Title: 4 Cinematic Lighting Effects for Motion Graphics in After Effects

Have you ever wondered how to pull off strong lighting and glowing animations in After Effects? Well, whether you're doing a logo animation, title, or anything that's focused at the center of your comp, taking your work to the next level is as simple as turning on the lights. Hey everyone, this is Jordan with SonduckFilm. I'm still alive if you haven't watched our last video. Anyways, please like this video for the YouTube algorithm. It helps out way more than you think.
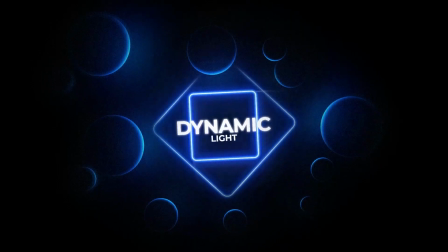24s
The core concept of this project is not only to create something really cool, but to use lighting techniques to control the mood of your project. So let's get started and jump into these animation techniques.
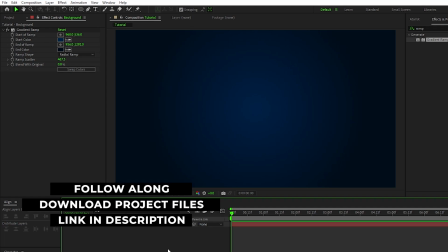33s
All right, so to start off, we're gonna make our center shape layers and create the central lighting that the rest of the composition is gonna react to. To start, we're gonna select the rounded rectangle tool, make sure fill is set to none, stroke is set to solid color, stroke width is set to 3, then hold shift and click and drag to create a perfect square.
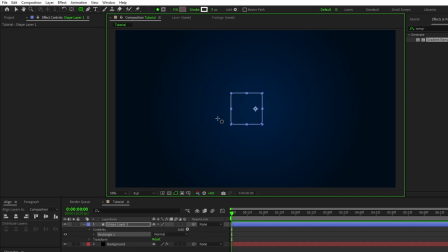52s
For this project, I'm using this square shape, but you can use really any shape that you want. You can even use an outline of your logo if you wanted to, it's completely up to you. Hold down the control key and double click the pan behind tool to center the anchor point of the shape layer, then navigate to the align tab and click align vertically and horizontally to center the square in the middle of the composition.
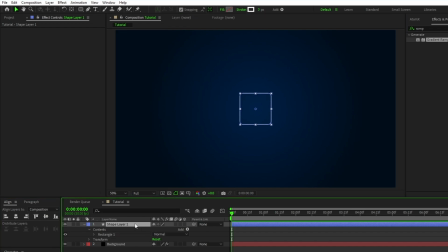72s
We'll rename the shape layer to center shape, then go up to effect, perspective, drop shadow, and effect, stylize, glow. For the drop shadow effect, I'm gonna set the color to a nice light blue, but you can set it to whatever color you'd like. Just make sure it's on the brighter side because this is gonna be our light source.
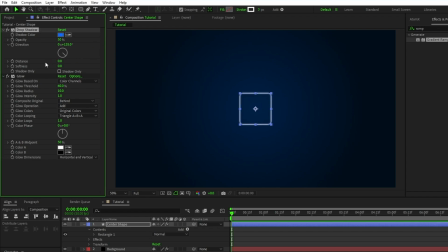90s
Bring the distance of the drop shadow down to 0, increase the softness to 20, then highlight the drop shadow effect, duplicate it, and increase the softness of the second drop shadow to 80. Now for the glow, we want to set the glow intensity to 2.5, set glow colors to A and B colors,
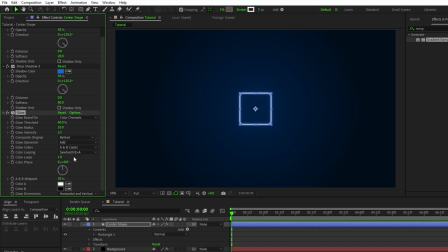108s
set color looping to sawtooth B greater than A, and set color A to the same light blue as the drop shadow. Duplicate the glow effect, increase the glow threshold to 75%, increase the glow radius to 175,
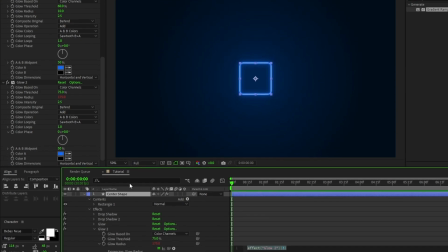122s
hold down the Alt key and click the stopwatch next to glow radius, and in the expression controls panel type in wiggle parentheses 2,
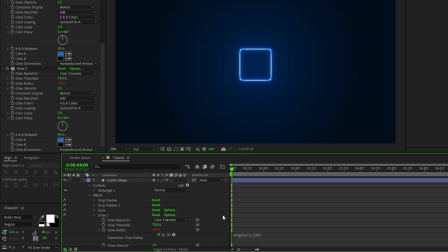129s
100. This is going to add a slight flickering effect to the glow to give off the effect of a real light source. Now duplicate the glow one more time, click the reset button to put it back to its default values, and Alt click the stopwatch next to glow radius to remove the expression.
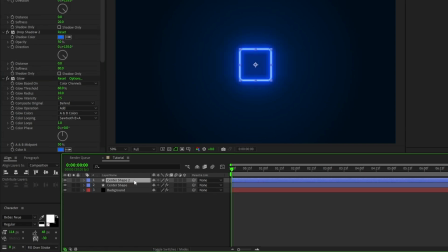145s
Next, duplicate the entire center shape layer, highlight this new layer, put it underneath of the original, and decrease its stroke width to 1.
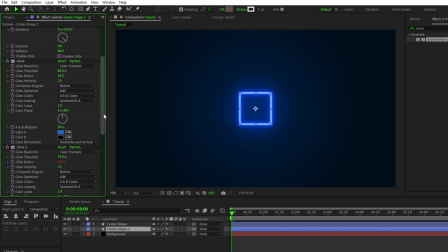153s
Go to the Effect Controls panel and Alt-click the expression for glow radius to get rid of it, press R to adjust the rotation and set the shape to a 45 degree angle, press S to adjust the scale, and increase it until it's just a bit bigger than the original.
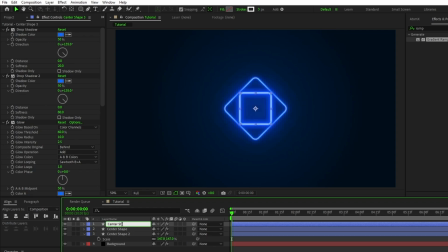168s
Lastly, duplicate the original center shape, rename it to Center Shape Blur, put it between the original two shape layers, go to the Effect Controls panel, delete all of the effects, then go to Effect,
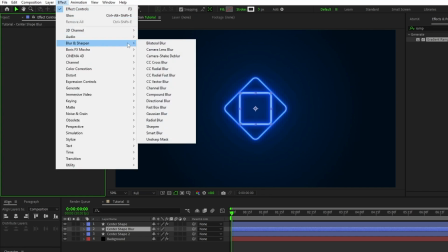180s
Blur and Sharpen, CC Radial Fast Blur.
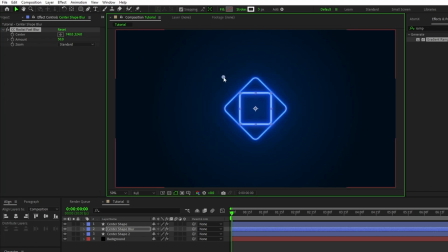184s
Set the center of the blur to be above and to the left of the shape layers, and increase the amount just a little bit to give off this nice light ray effect. And now we have our main shape layers and light source set up to work with the rest of the composition.
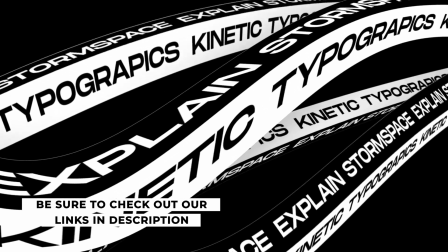197s
If you like the style of motion graphics in this video and you want a quick and easy way to add them to your projects with the click of a button, check out our brand new Pulse Pack.
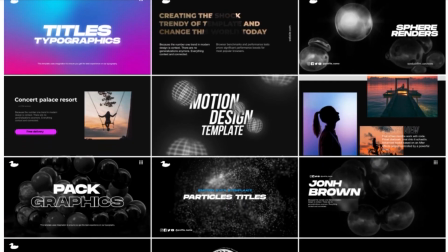205s
It includes over 150 stylized motion graphics to enhance your projects and make them stand out.
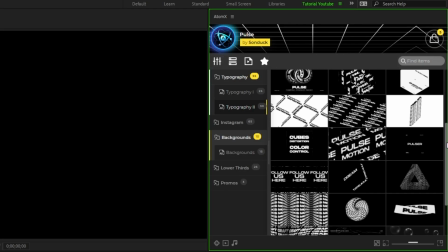210s
With our easy-to-use AtomX extension, all you have to do is find a graphic you like and hit apply.
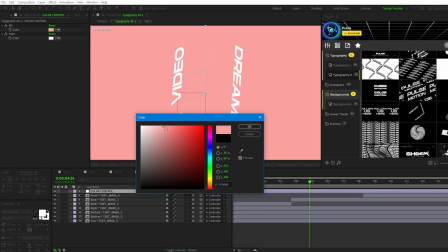214s
Once it's out on the timeline, you can easily customize the composition with our simple-to-use control layers and edit the different elements to fit your needs.
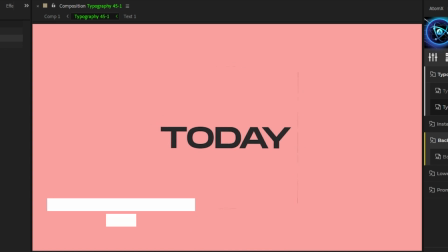221s
And just like that, you have a stunning custom composition to use in your projects. Check out the link in the description or visit SonduckFilm.com for more info.
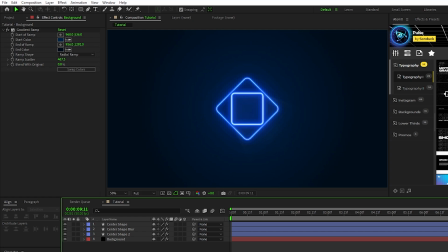229s
Before we move on to the next technique, I want to take a quick look at our background layer. The background layer helps to set the overall mood for the comp, so we want to make sure it complements our main layers. The only effect we have on our background is this gradient ramp,
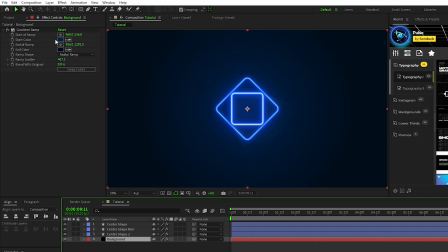241s
and we set it up to be a radial ramp that's a very dark version of the blue we used in the first technique that ramps up into an even darker blue.